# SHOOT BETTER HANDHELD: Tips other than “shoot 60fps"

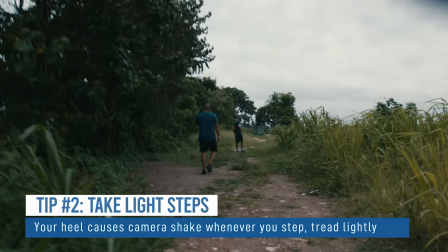And what I mean by that is most often your camera shake is coming from the actual steps you're taking It's the shock that comes through your heel
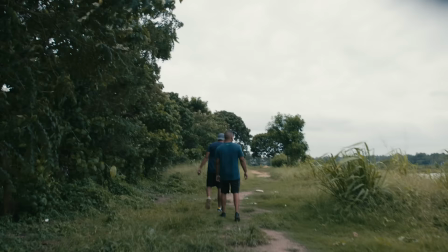when you land going up through your legs and into your arms So if you can mitigate that shock as much as possible if you can picture
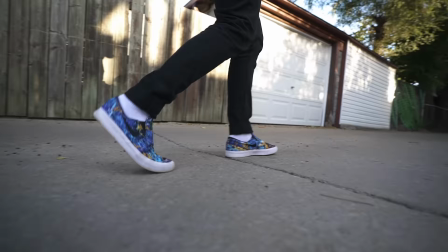yourself like a Navy SEAL Walking as quiet and as light as you can so whenever your heel lands on the ground you want to land as soft
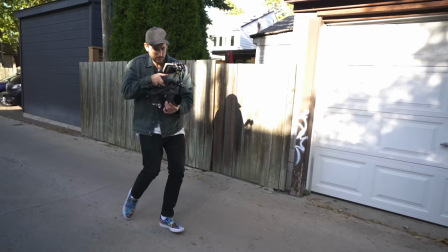as possible The way you move the camera will drastically improve if you're taking lighter steps So when I'm doing a shot that requires movement, I got to get the camera off my body because if it's close to my body It's gonna be feeling the shock of my step So I get the camera off so
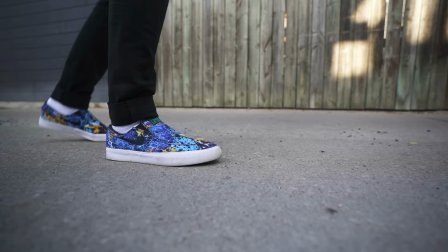my arms become kind of like fleshy gimbals And then I start taking the lightest steps possible and the combination of these light
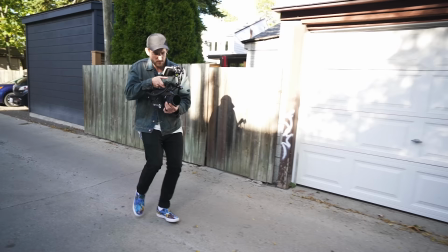steps Removes any shock coming through my arms and with the camera off my body It's also mitigating some of that shake that's coming through my shoulders
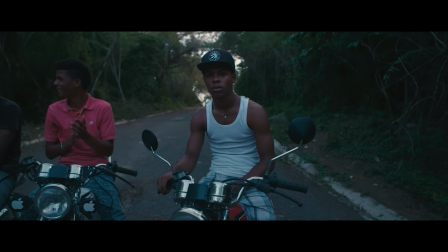and my torso that would normally go into my arms So the combination of those light steps and the camera out front drastically improves the smoothness of this
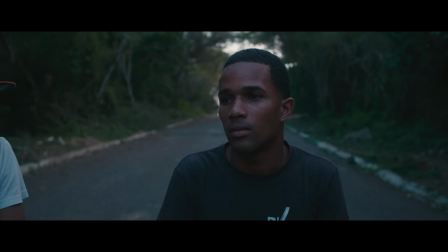And I get a lot of people asking me like how did you shoot that handheld? How did you do that? Well, it's getting the camera out in front of me when there's movement now It's different like I said if I'm doing a long shot that's it doesn't require
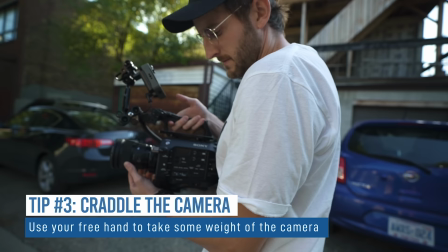any steps I'll get the camera up against my body and allow the weight to go in on my shoulders tip number three is I like to Cradle my camera I like to get my hand underneath my camera and do all my camera movement like so I want my hand resting here so that I have another point of contact so that it's not just my arm above doing all the weight holding And if I have my hand to
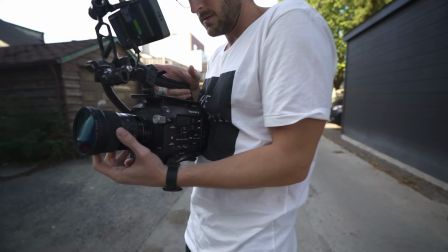the side, I'm not really taking much weight I like to cradle my camera and that way I'm able to distribute the weight through both my arms and I'm actually taking some of the weight as I do these camera movements And when you have more weight in your hand the less like you're gonna be shaking because you're actually gonna be weighed down again By gravity like I was saying so I like to cradle the camera I'll get my other hand on top the top handle and to me This is the most smooth way possible that I can be also to when you're panning Don't pan with your arms pan with your hips use again your planted legs your legs are stable So use your legs as much as you can So I like to pan with my hips when I can and then you throw in some image stabilization into the lens and you're laughing It's almost as if you don't need a gimbal Well, you still need a gimbal sometimes But it's amazing what you can get away with when you have an IS lens and some handy tips for your handheld filmmaking And also when you're shooting handheld and you're following people with the camera if you're following a subject or whatever it is
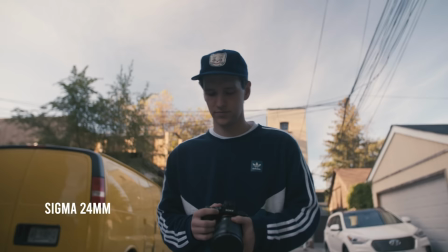Try to use wider lenses. This is gonna give you a lot more grace with the shake in the camera If you're on a longer lens, it's gonna accentuate the camera movements typically if I'm gonna following people I try to be on like a 17
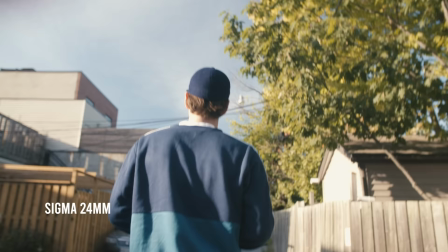mil to 24 mil somewhere in that range on a full-frame sensor here
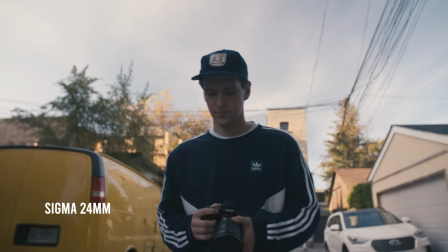in this footage I'm using my FS7 with a speed booster and a 24 mil.
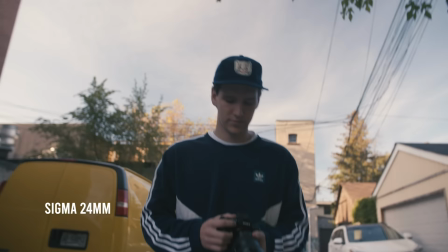So it's somewhere in like the 16 mil range But kind of that wider angle lens is gonna help you when you're handheld and you're following people It won't look like an earthquake Another tip and I've kind of lost track of my tips now if this is tip three or four or whatever it
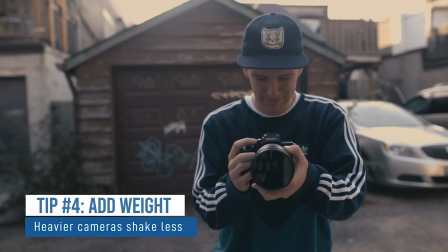is Is weigh your camera down now your camera Especially something like an iPhone is naturally gonna be shaky because it's so light
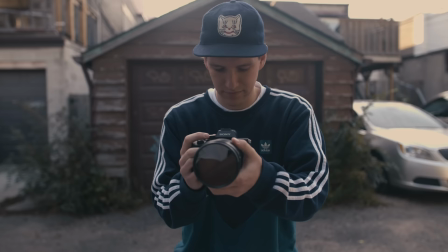The lighter the camera is the more of the shake will come through your hands and through your arms into that camera So I like to add a bit of weight to my camera now not too much There's a happy median between this so if I'm shooting on a mirrorless camera I'll sometimes do all my handheld movements with my gorilla pod Still attached because that adds some weight to the camera the heavier your camera is the less that the little shakes will come through
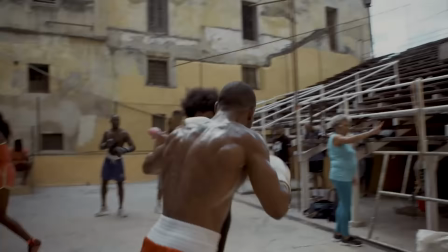And it'll be more of the sways and the sways are more organic. They're less jarring.
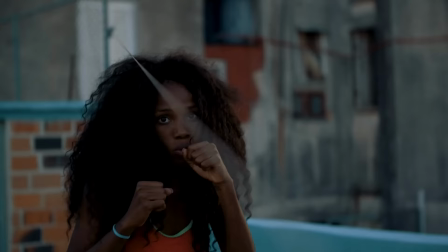They're less distracting So think about adding some weight to your camera. Maybe that's a follow focus. Maybe that's some counterweights Maybe that's even getting a shoulder rig. It could even be adding a cage to your camera and some accessories But just getting a bit more weight on your camera will hugely improve your handheld filmmaking That's why a camera like the FS7 here that I use for so much of my shooting is so great for handheld filmmaking because it's not too heavy But it's also not too light. It's probably about I don't know. I'm guessing like 10 pounds, maybe, nine pounds.